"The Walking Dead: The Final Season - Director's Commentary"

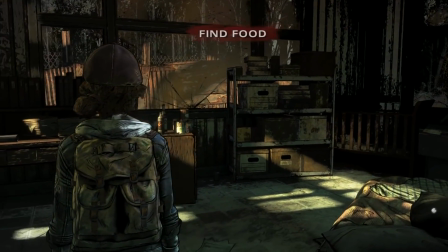I think it's important that Clem is capable and skilled and badass and everything else.
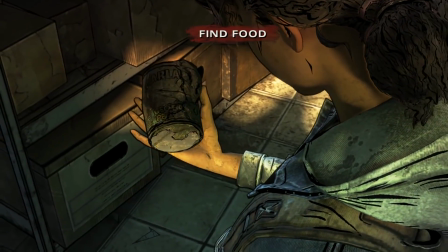All the other characteristics we attribute to her, she's still trying to figure things out.
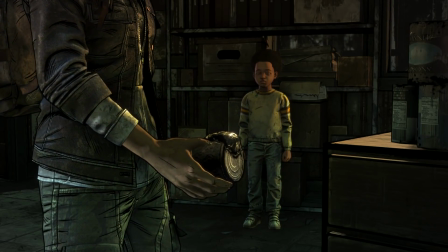And she's trying to AJ do the same thing as
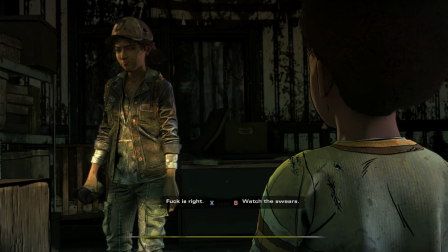you can see there we picked the shit bird option we called him shit bird in
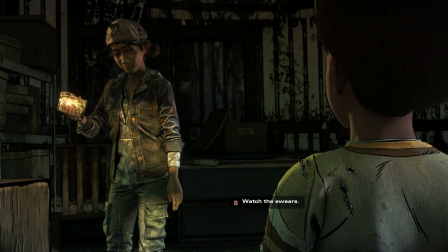the car seat hey watch the swears you said shit bird before do
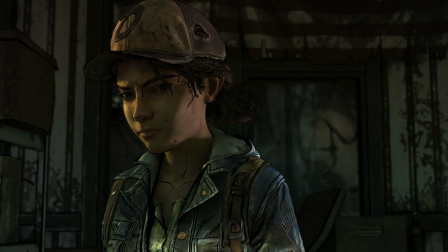as I say not as I do and he kind of threw that back in our
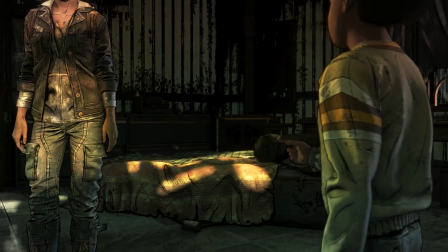face and we told him not to swear he's paying attention
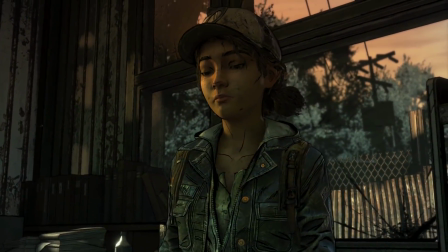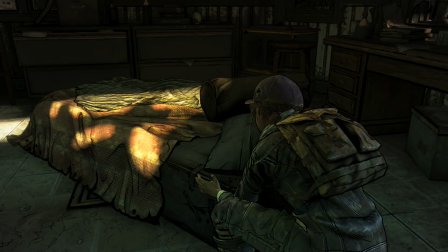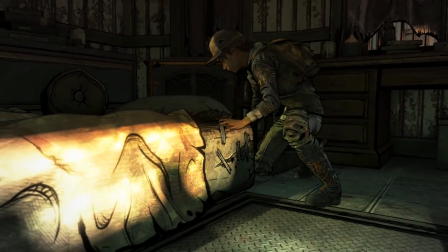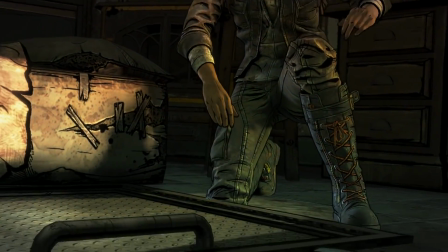and as we talked about consequences and risk reward here comes the risk um
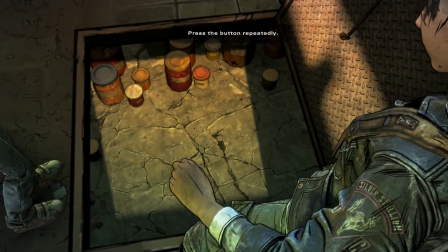the reward did not pay off you know we've done something we've taken a chance and now it's gotten us
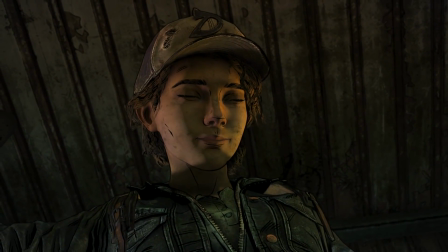into a pinch to say the least yeah it is we could eat for weeks with this much
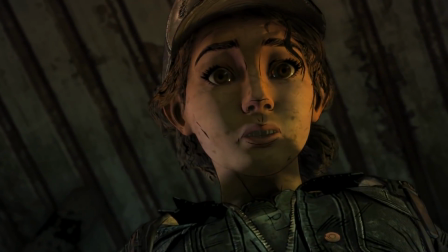It's rigged!
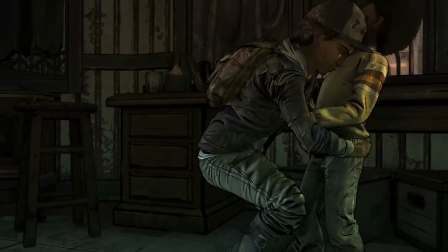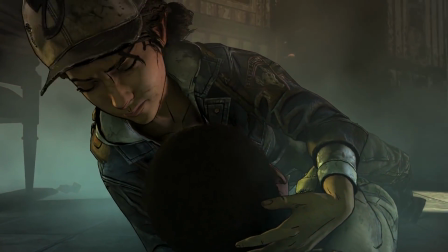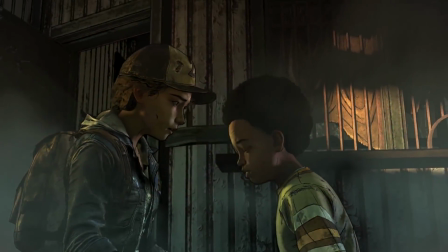AJ!
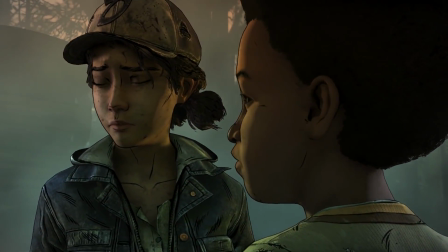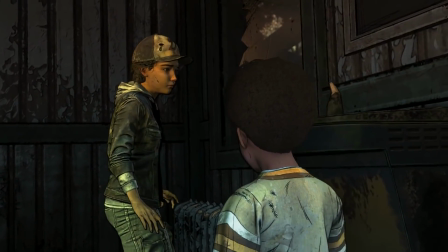So we're about to kick off our first sort of action set piece of the game. And you'll see how we blend.
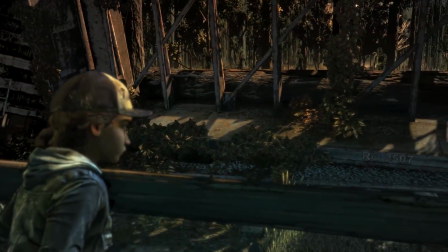I think we wanted to play with these new systems of free combat, but also not abandon the sort of action set pieces that
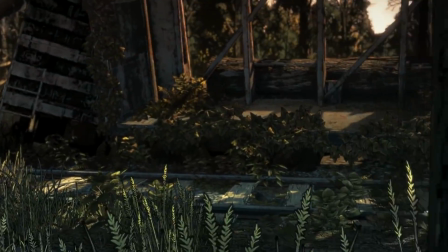forward the narrative and really help the pace move and have us as storytellers help control the pace. so now we're engaging these walkers here.
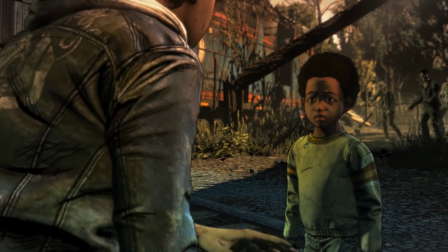We saw the first one and we talked about how they were a little bit more used to them, but now there's a couple more and it's not as easy.
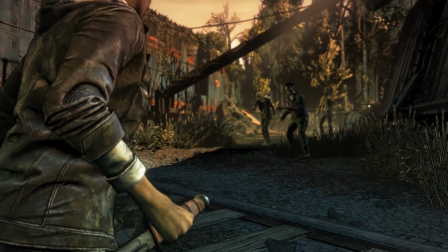They can gang up on you.
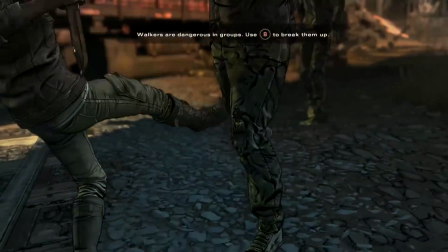There's still a force to be reckoned with and that's something we wanted to be very conscious of and not just take for granted that walkers were dangerous.
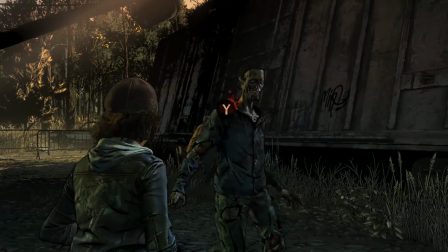It's important that to us that walkers still come across as something to be feared and
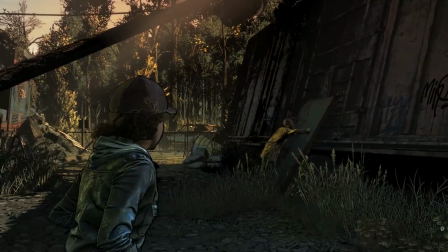respected and they're also a force of nature that has an agenda,
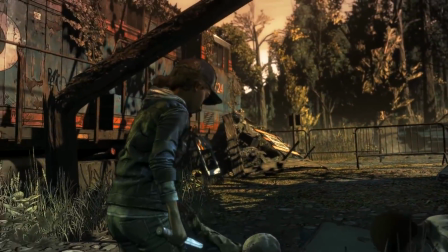and that is to eat you. So every single one is a danger to Clem and the player.
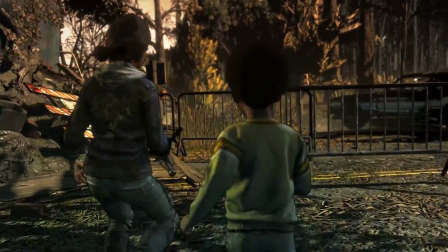And this little narrative action sequence right here is something we're all pretty excited and proud of.
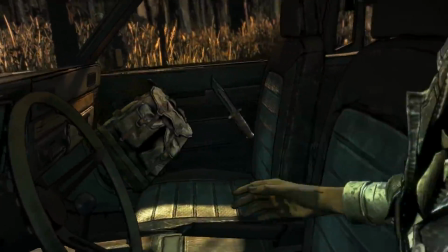And we worked a lot to get into one shot, one uncut shot.
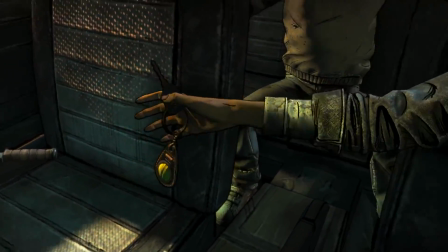And I think that's important from a narrative standpoint to kind of anchor you to Clem's point of view and to AJ's point of view.
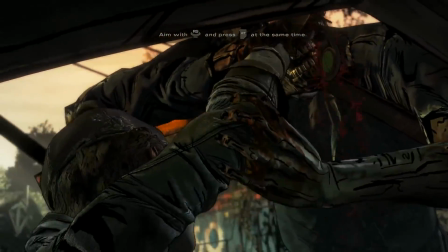It's important that we stay with her in this moment because this is one of the worst situations she's ever found herself in. she and AJ both.
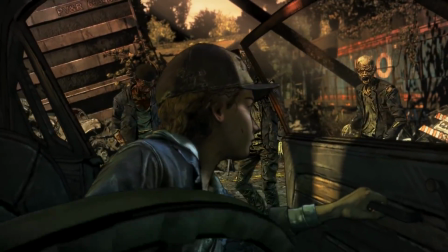So staying inside the car, never cutting outside, staying in one,
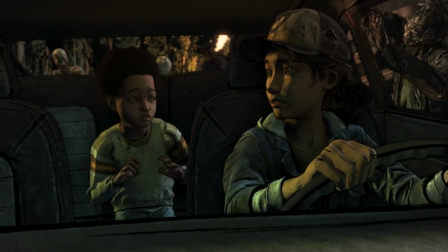you can feel in real time how scary this all is, how close we come to our potential death.
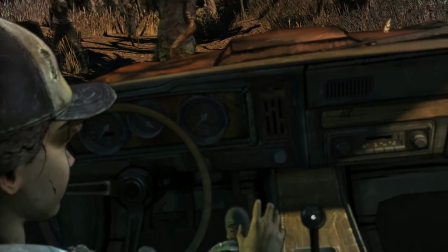While we had the sort of 360 orbital camera combat,
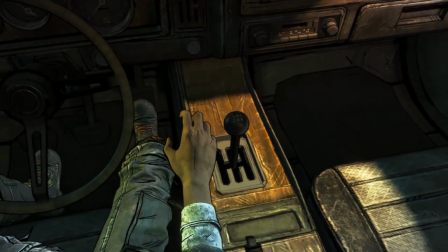we do want to make sure that we have these action set pieces that are both fun to design and really important to kind of keep the momentum and the pacing and the story moving side by side.
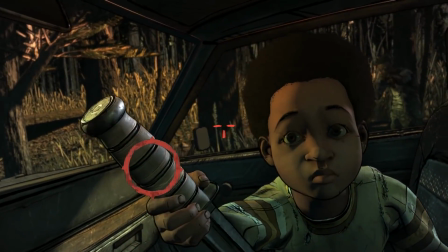It's also important to see that AJ's not just a bystander and all of this, he's helping Clem as best he can.
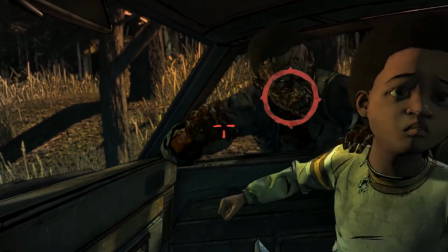When the going gets tough, much like it's happening in this sequence, he needs to kind of jump in the action and help.
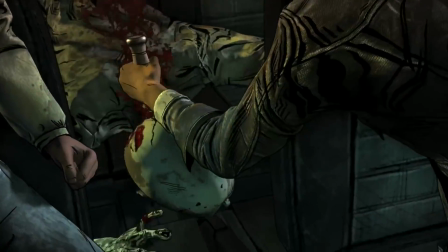You can hear with the sound, something in the animation, some of Clem's noises that she makes.
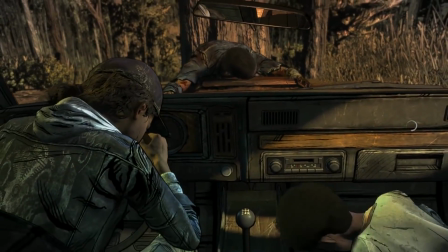I think it was really important to us in grounding this in reality and just making the hits, the impacts,
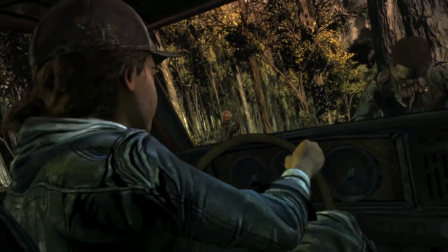feel very realistic in that they burn calories. and, you know, when you kick a windshield,
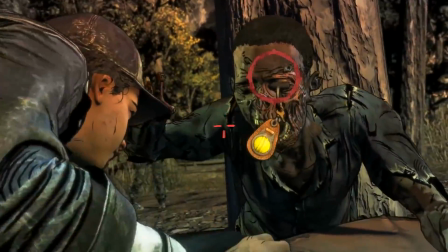it hurts. And when you're starving and looking for food, it feels like you're expelling calories every time you have to attack something.
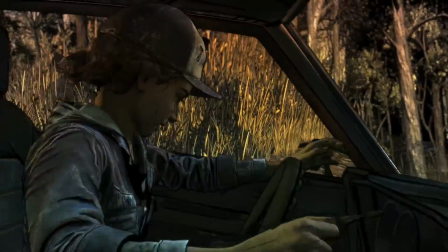It's not something that comes easy, even if you're capable.